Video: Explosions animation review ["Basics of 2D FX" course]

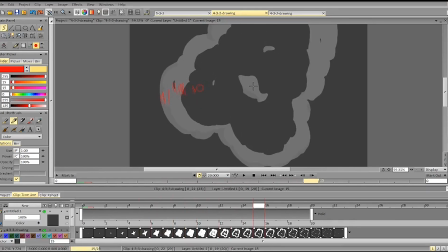And the shape of this light layer also changes from frame to frame. Goes 1, 2, then goes 3, then goes 4. You see, it's all over the place. Goes
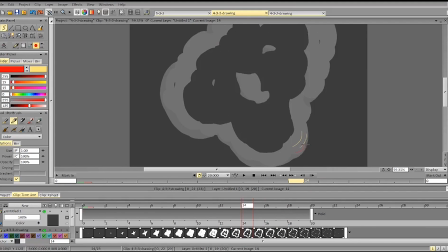like here, it goes forward, goes to the left part, goes to the right part, goes to the left part again.
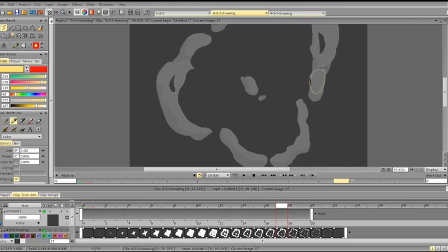So it goes here, goes to the right, goes to the left again, goes to the right again, goes to the left again. So it's in constant movement from side to side, from side to side.
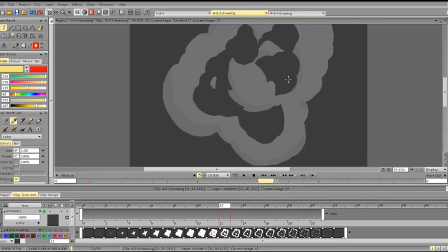And you see how the holes here are very even, so they expand on the same frame with almost the same speed, same spacing,
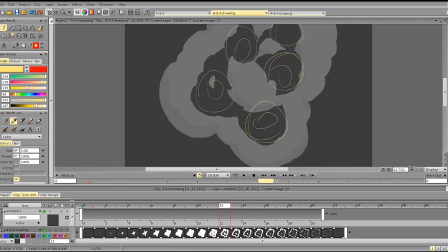and that also makes it a little bit less appealing, because we get less variety in motion,
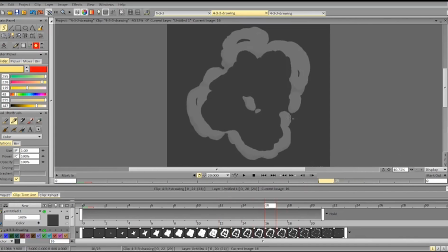and the shapes itself are very similar as well. So these shapes are very symmetrical, these shapes can have some symmetry to them, and this shape is clearly symmetrical, and it breaks into symmetrical particles.
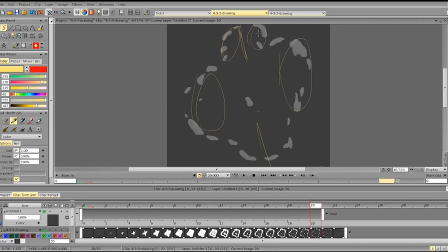So you can just make it more interesting by adding some variety to it, by not making particles of the same size next to each other, like here and here, here and here,
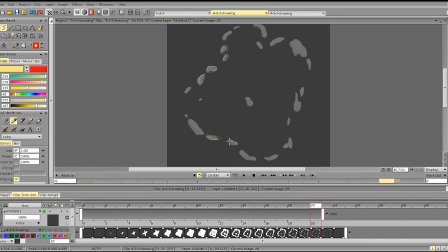here and here. It makes it less appealing, and you can make them more interesting to keep it more interesting. Like keep an interesting composition, keep an interesting shapes.
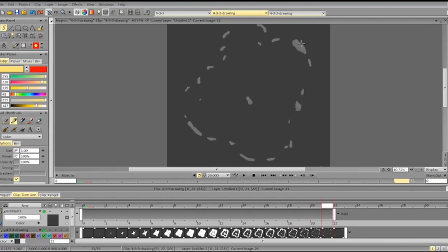Here all these particles are kind of lining up with the same spacing. The spacing, I mean.
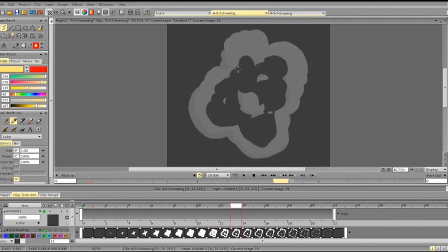You can try getting some of this motion.
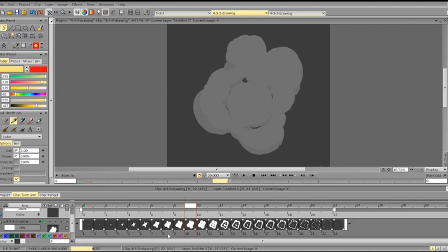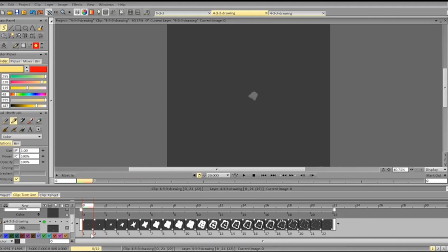Maybe deleting some frames to make the first part faster.
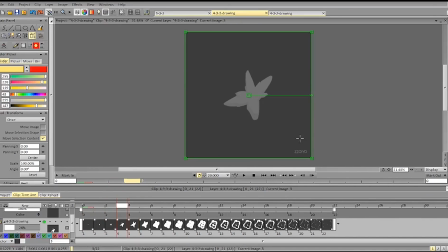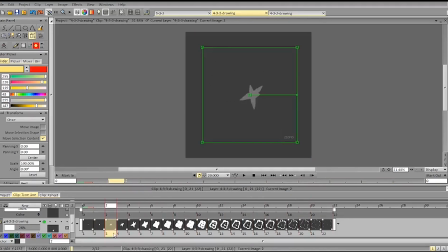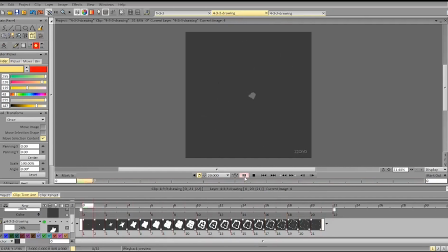The thing is that you can add the difference in the motion as well.
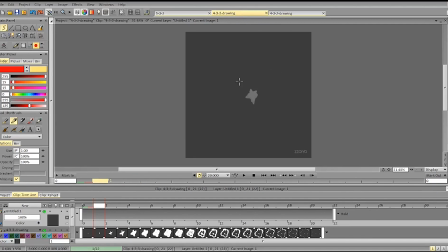So you can first accelerate these parts without making everything more bulky and like wider.
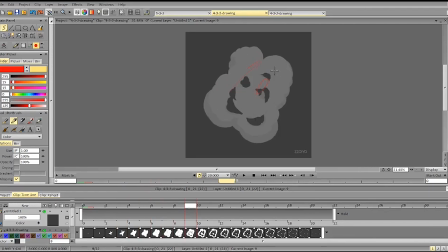Start slowing it down and only then start increasing the sides of the shapes even more.
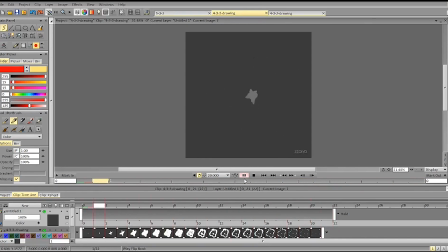Let's see.
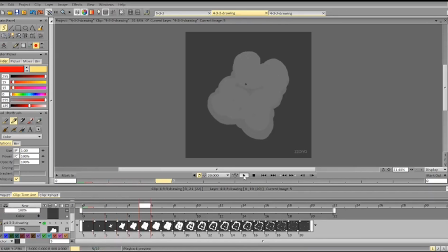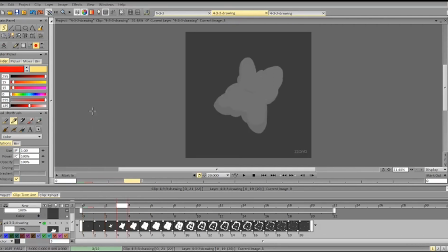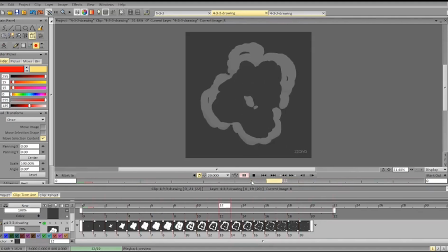this clearly doesn't slow and solve every problem, but it solves some of the problems with the contrast of speed and spacing between the first and the second half. So I just removed some frames, only left some of these frames,
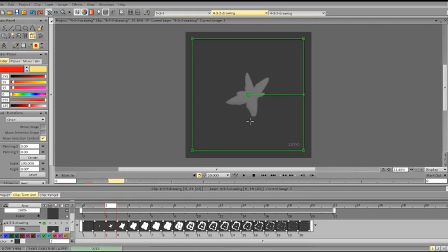and transform this frame and this frame. This frame is closer to this frame, and this frame is also smaller,
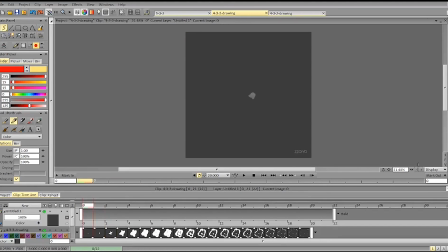so that we have a more noticeable deceleration.
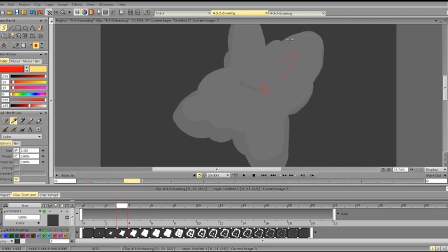Acceleration.
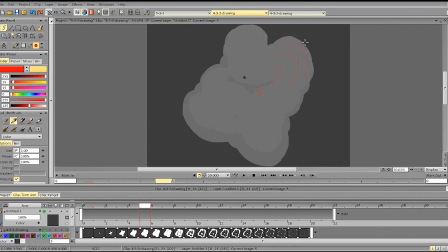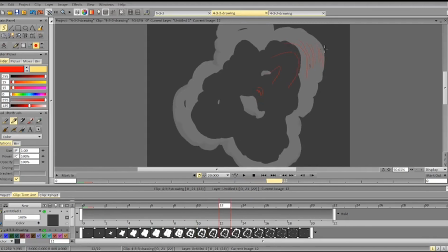It's still a bit inconsistent because I haven't changed all the other frames, and because direction and the spacing here changes so much, but it has more contrast for the first half.
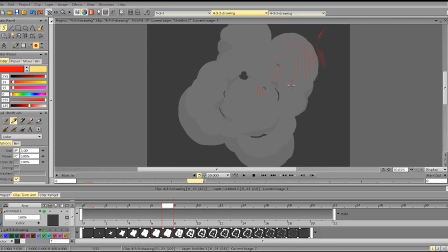And pay attention to the motion of the inner shapes. Suddenly goes here, suddenly goes back.
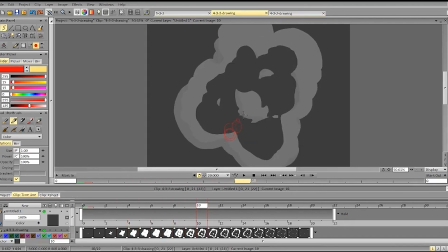And of the contours. So you see the contour goes very bumpy here.
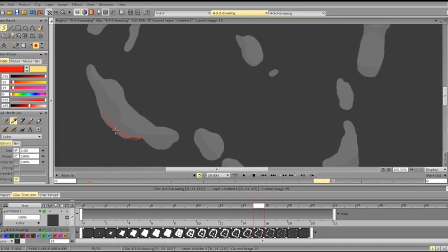Suddenly moves to the left. Suddenly goes more bumpy to the right. Suddenly all the mass moves up. Suddenly it stops.
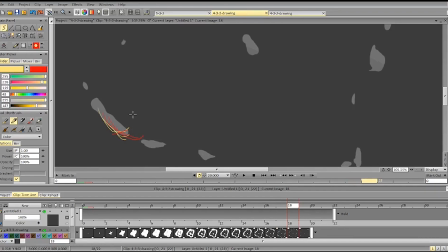Suddenly it moves forward, and it's very rectangular. So let's break down the next animation.
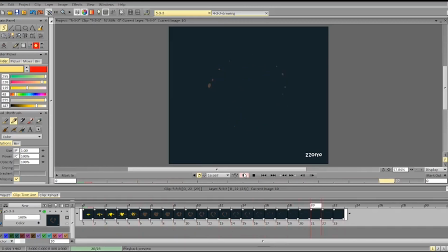Again, it's a bit too even,
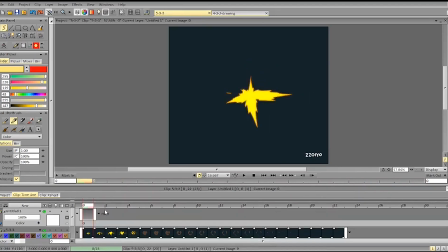both for the sparks and for the explosion. Let's see.
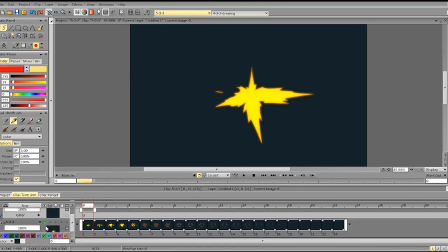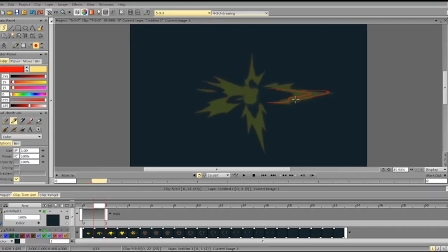So it goes like this, goes like that, goes like this, goes like that. And you can already notice
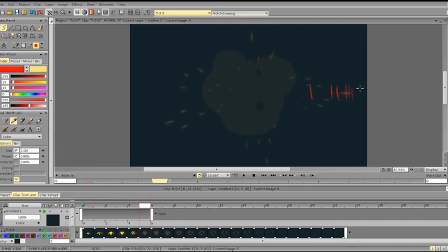that it's slightly inconsistent in some parts here, and you can have a more noticeable contrast to make it more punchy, to make it more interesting.